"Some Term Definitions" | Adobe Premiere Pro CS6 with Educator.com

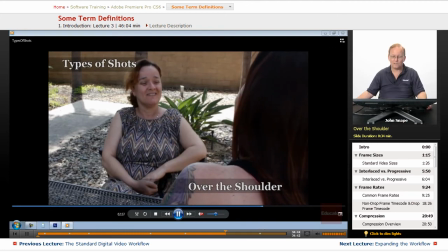34:38 And then the next type of shot, we have the freeze frame.
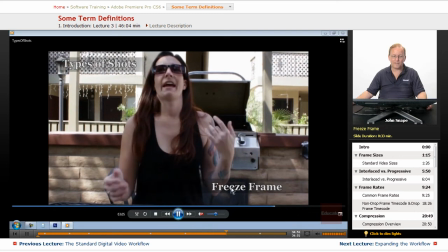34:48 And that's actually pretty easy to do. You find the one frame you want to freeze on and make sure that there's,
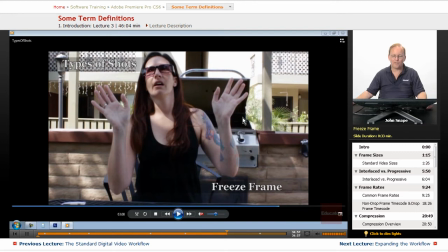34:54 you can see that there's no movement in that one frame, so there's no blurriness. And then you export that one frame and you can have it last as long as you want.
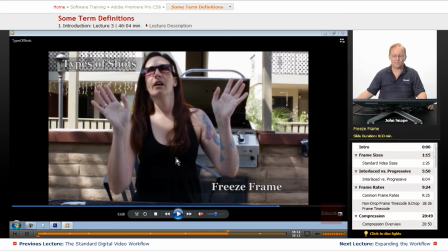35:08 And you cut the video right at that frame and then you put the static frame right after it and you can have a freeze frame for however long you want.
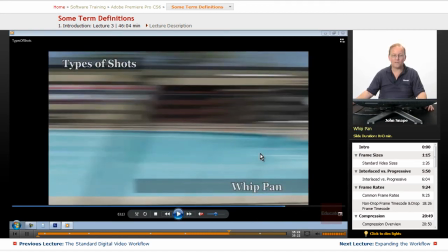35:18 the whip pan is usually no more than a second or two I have it here much longer just because of the so we can read you can read what this what type of shot it is but that's used to go from
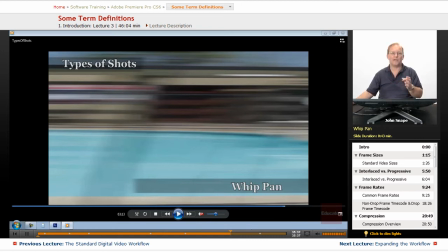35:34 one location to another really quickly and it's it's just a it's a transition that will break up the the video so it you can see it'll make a logical change to another location
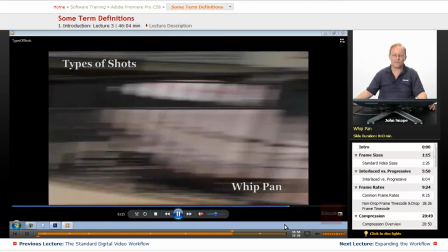35:53 and you see it's not going to be this long on a regular video it's just maybe a second or two
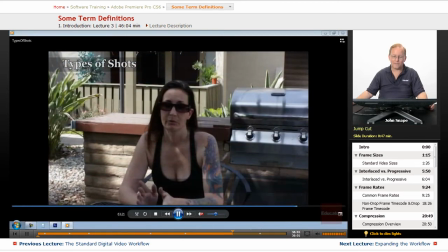35:58 and then we have the jump cut if you watch here watch
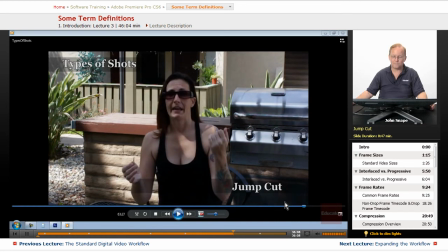36:05 your arms and you see it jumps right there let's look at it again just so you can see what the jump is right there and you can see that it's it's it's a jump that that shouldn't be there it's jarring it
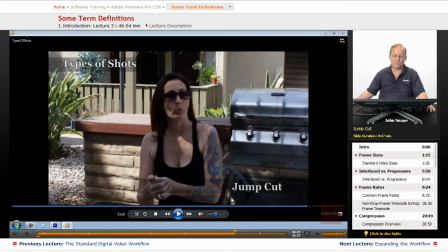36:24 it's not continuous and the knotty shot or the cut in you could put over that jump and it's they won't it your viewer won't even see the jump that's what knotty shots are done and cut-ins are done specifically
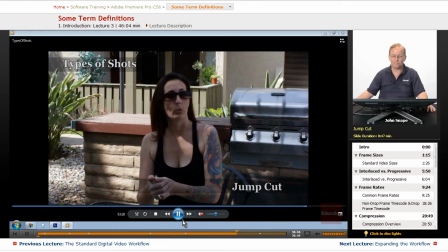36:43 for to cover up a jump cut like that and then you have slow
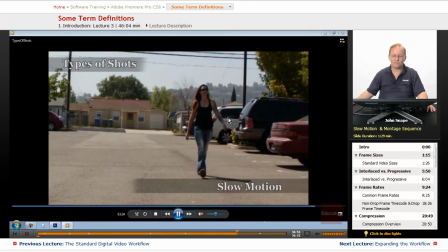36:50 motion and you can see it suddenly she's walking really slow and
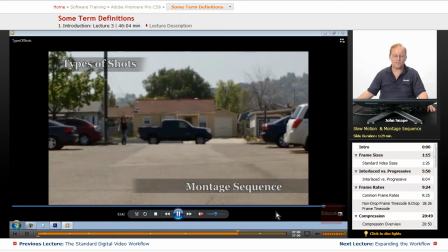36:56 then this last shot the montage sequence you'll notice she goes from here to here to here to here and what that is to show the passage of time but without having to show all of the stuff in between and that is
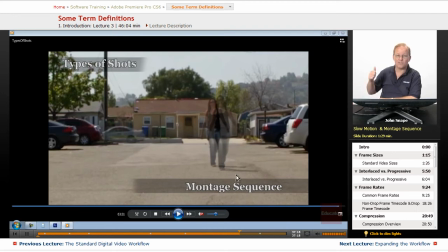37:13 usually used for like sports movies where the guy is first you see him doing sit-ups and then push-ups and then he's lifting weights he's running and it'll cut between each of those different things to show you there's a passage of time and all this stuff is happening but it's compressing it
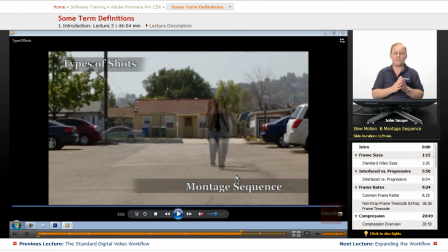37:31 down to maybe a few minutes and then they have a single song that plays through the entire sequence and it pushes the narrative along without having to go through and say well he started doing 30 reps of 15 push-ups and then he went to you just show him doing all this stuff
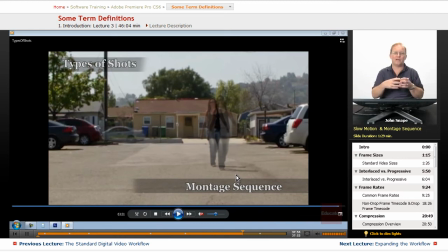37:49 in a sequence and there's a nice dissolve between all of them and it tells the viewer what happened in the interceding amount of time so there's are a lot of the major types of shots you might be doing.
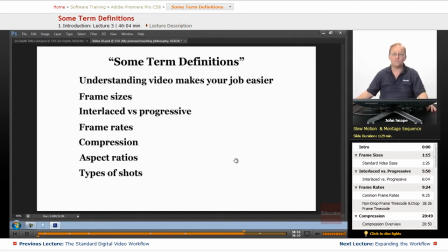38:07 Again, you'll be able to download that video and take a closer look at it later on. There's two other things I want to talk about, and that is A-roll and B-roll.
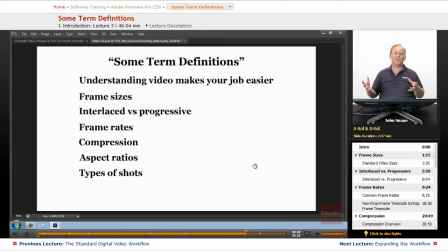38:24 The A-roll, like if you're doing an interview with somebody, the A-roll would be the actual interview video where you have the camera trained on the interviewer,
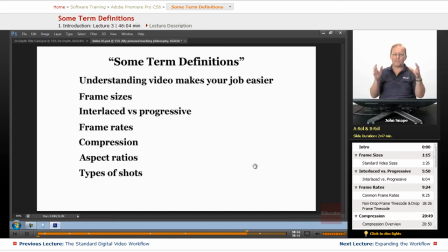38:38 you have another one trained on the interviewee, and you have another one on the two-shot which shows both of them. That is your A-roll.